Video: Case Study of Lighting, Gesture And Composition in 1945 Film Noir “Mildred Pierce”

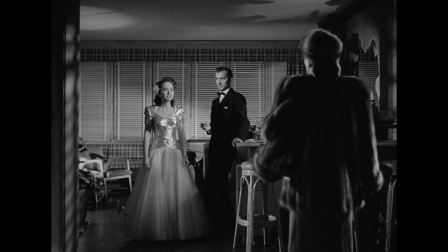(12:12)
Even though it breaks the continuity between the shots, it's important brushstroke, because it helps to define the outline of that particular figure. If we were to somehow magically Photoshop it away, like so, we would see the problem.
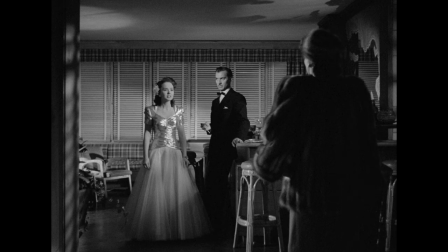(12:30)
Without the edge light to define the outline of that person, she would simply blend into the dark background and with it her presence would be less noticeable and less important. The edge light then was a brushstroke of a genius.
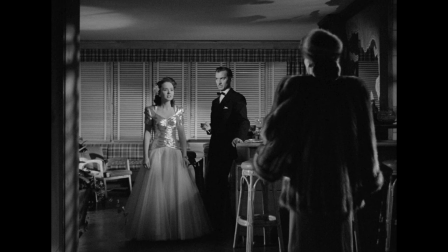(12:47)
It really helps to define the presence of the figure inside the frame and it also helps to add visually a sense of depth to the space inside the scene. Even though it technically breaks the continuity between the scenes, it's not by mistake because artistically speaking,
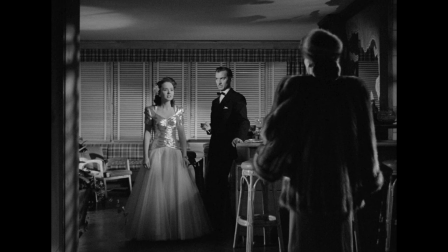(13:05)
it enhances the image, helping the audience have a better experience. Besides, the audience is probably going to be caught up in the drama between the characters interacting with each other and too distracted to notice a thing like that. Never be afraid to do something like that. Bend the rules if you have to.
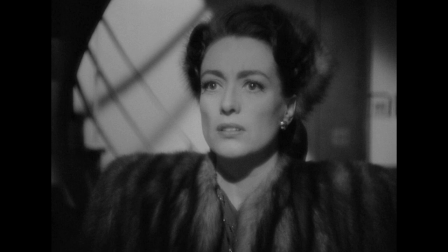(13:25)
It will help the overall experience. The next frame is another close-up of the main character because we want her facial expression to help us judge what her reaction is to what she is hearing. Relatability via gesture. A powerful storytelling tool.
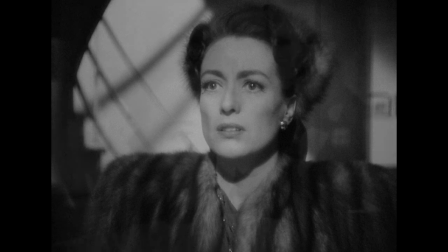(13:45)
This close-up then is followed by another close-up except on the other side,
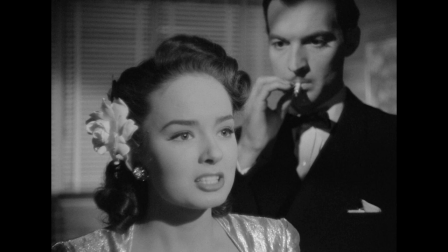(13:51)
mirroring the intensity of the interaction between the two women reaching climax. See how close-ups can help with that, as the importance of what someone has to say or see, framing it is tighter and tighter, visually saying to audience, this, this is important.
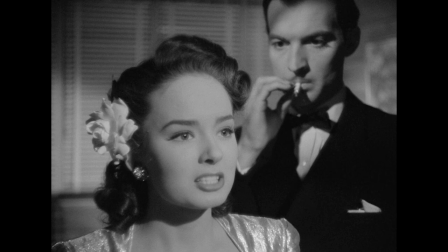(14:11)
Of course, unlike the previous close-up, in this one we see two figures,
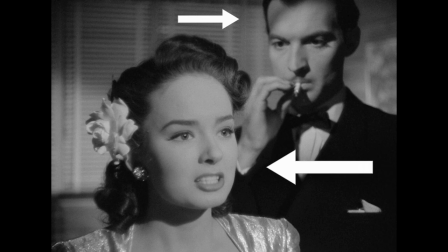(14:16)
one closer to the lens, appearing larger in the frame than the other.
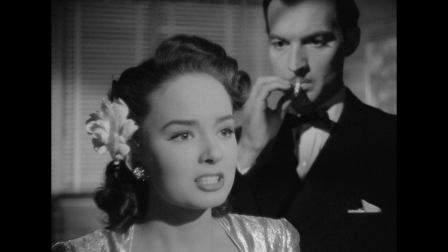(14:20)
This is a way to visually capture who is more important at that moment, her or him, him or her. He is not as important right now, but he is important. So we see them both in the frame.
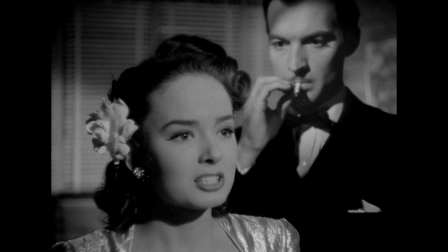(14:37)
I also like the added gesture of puffing that cigar,
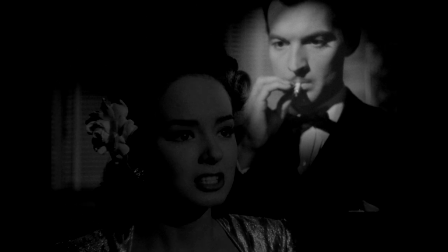(14:41)
gesturing the pressure he feels even if he is not actually saying anything.
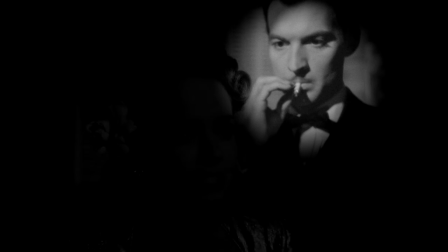(14:47)
The actor is gesturing how his character is feeling. Vera is saying Monte will leave Mildred and marry her.
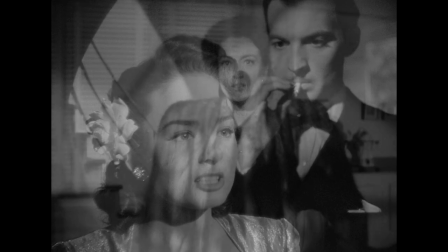(14:56)
Once the speech is done, we see a shift back to our main character and her reaction to it.
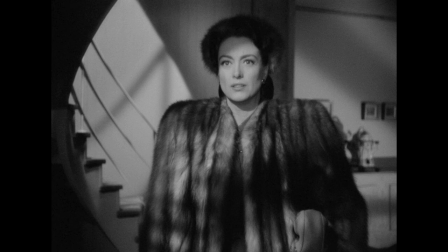(15:02)
But only this time the crop is not so tight, signaling that what happens next is important, but after initial shock and followed confrontation, tensions have subsided a bit. This also helps the audience get a second to breathe and digest everything they just experienced.
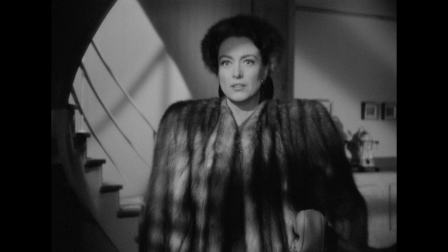(15:22)
Once again, by visually influencing the audience and anticipating their reactions, the filmmakers here tell their story in expert way.
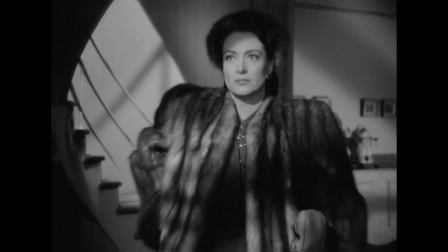(15:33)
Mildred gestures as if she's reaching in her back pocket for what implies to be a gun.
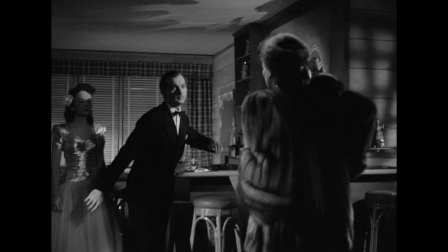(15:39)
Monte quickly reacts and jumps in to grab her.
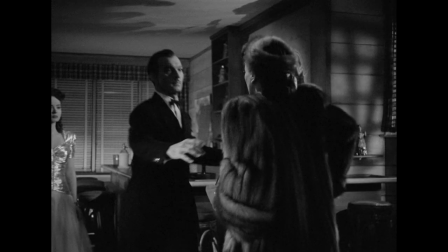(15:43)
Now, it's his turn to try to patch the situation and he confronts her.
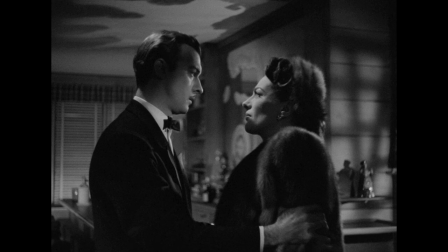(15:49)
Look at the angle and the framing here. Angle is slightly below her eye level, but they are both in profile to us. We as audience are right in there with them and by this time the filmmakers have our complete attention.
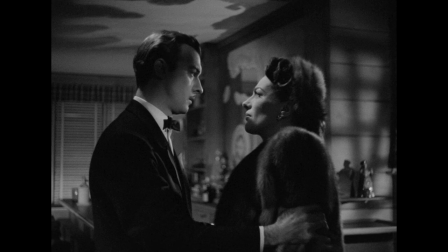(16:05)
Look at the gesture and the lighting here. They're both intensely staring at one another, we know why, and he is making a gesture by holding her in firm grasp to prevent her from doing something impulsive, like shooting him with a gun.